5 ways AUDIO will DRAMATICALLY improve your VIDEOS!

This just makes the edits feel more intentional, makes it really feel like the music and the video are matched and are meant to be together. It gives the video flow, it gives the video pace, and it also just makes it feel so much more professional. It doesn't have to always be on the downbeat, it can be on just different beats or line up with different instruments in the music, but just make sure that you're paying attention to what's happening in the music to match your edits with that. So the fourth and fifth thing are both sound design, but there's 2 aspects to sound design I want to talk about. So the fourth thing is sound design, but based on reality. So what I mean by that is just creating the environment that you're seeing on screen. A lot of the time, if you're vlogging or talking to the camera, you just leave the mic open because you're talking to the camera. And what happens is the viewer then gets to be a part of the environment that you're in. They can hear, for instance, the cars passing by or the room that you're in. But when you're dealing with something like a cinematic sequence, often editors will mute the audio from the original clip. Now, this still works. You still get the cool cinematic edit. However, to bring the viewer further into the video, if you add the environment, the sounds of the environment, just slightly in the video, you make the viewer feel like they're actually there in that environment. It makes them a lot more engaged in the video and the sequence that you're portraying. So I'm going to show you that same sequence that I showed you with just the music and no sound effects. Then I'm going to add the sound effects that makes you feel a lot more like you're in that exact environment just by simple sound design that I added. So here's the sequence with just the music that was added to the clips.
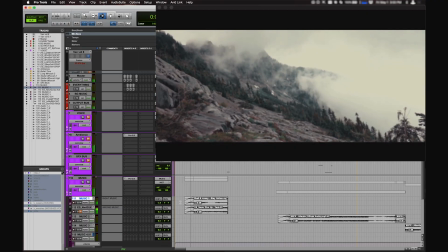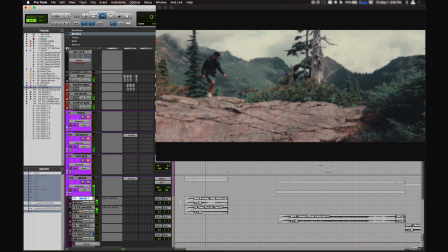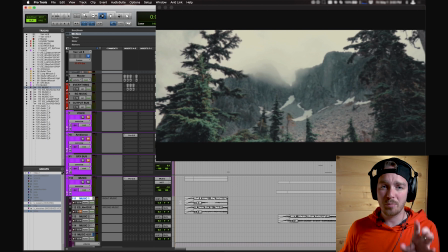350s
As you can tell, the music has a little bit of environment in it. It's very spacious. That's why the song was picked in the first place, was kind of because it gave you that breathy feel of being in the mountains.
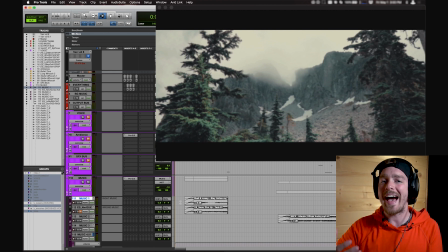362s
Now I'm going to add the environmental sound design so you can hear the difference of what I've added to it to make you feel like you, as the viewer, are in the mountains.
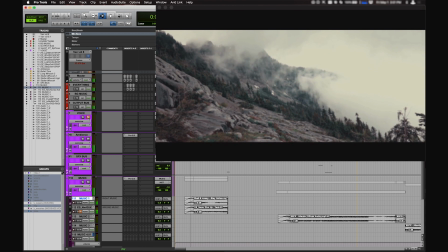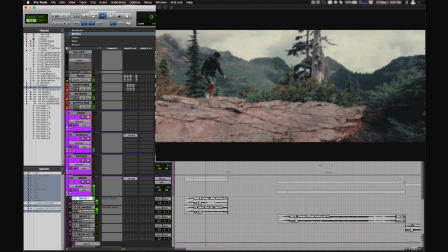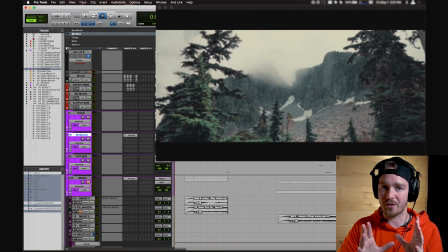384s
So now let me play it with just the sound design, no music, just the sound design that I added. So you can hear exactly the kind of environmental sound design that I added to this sequence.
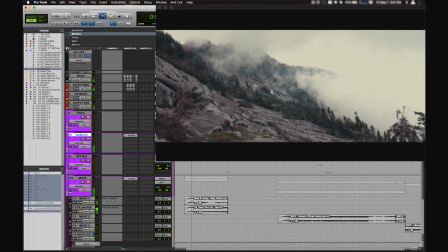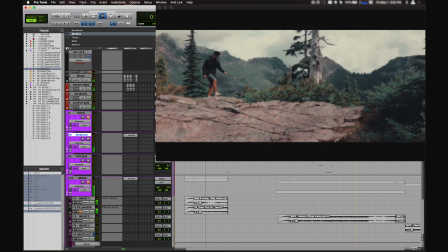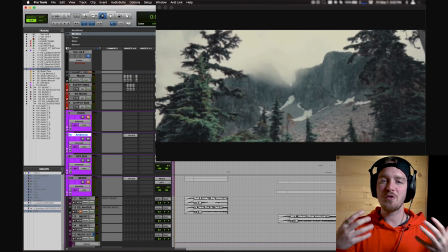406s
Even that simple amount of sound really helps you feel like you're in the environment and you're actually there. So the fifth thing is sound effects, or sound design that's not catered to reality, emphasizing things that are happening on screen with sounds that aren't necessarily real. It's like adding sound to animations. If you had a title come on screen, it slid on, having a sliding sound. Now, text sliding on screen wouldn't make any noise, but you're adding sound to emphasize that animation or that movement. So let me show you an example in that same video that I used to emphasize something that was happening on screen that wouldn't otherwise have a real sound to it, but I added one just to give a bit more attention to what was actually happening. So in this example, we have a drone shot that goes through two trees. In the reality of the sound design, that would just be wind noises and outdoor bird noises. But what I added that's a sound effect is I added kind of a whoosh sound as I went through the trees to make you feel like the tree was rushing by your ear. So let me play that for you.
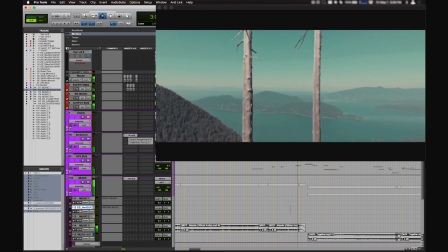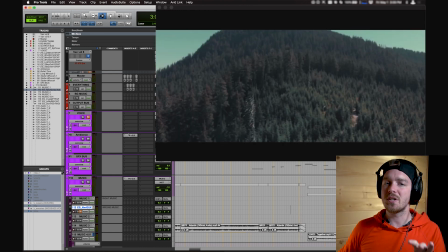473s
So let me play that again without the music, and you can hear the whoosh very obvious. If you're on headphones, you'll hear each tree has a whoosh that goes beside your ear in time with you actually going through the trees in the shot.
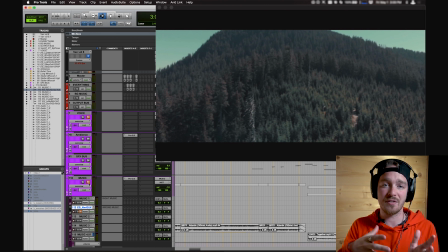489s
Now, the sound effects that come in after that are the reality of the next shot to kind of pre-emphasize what's going to happen.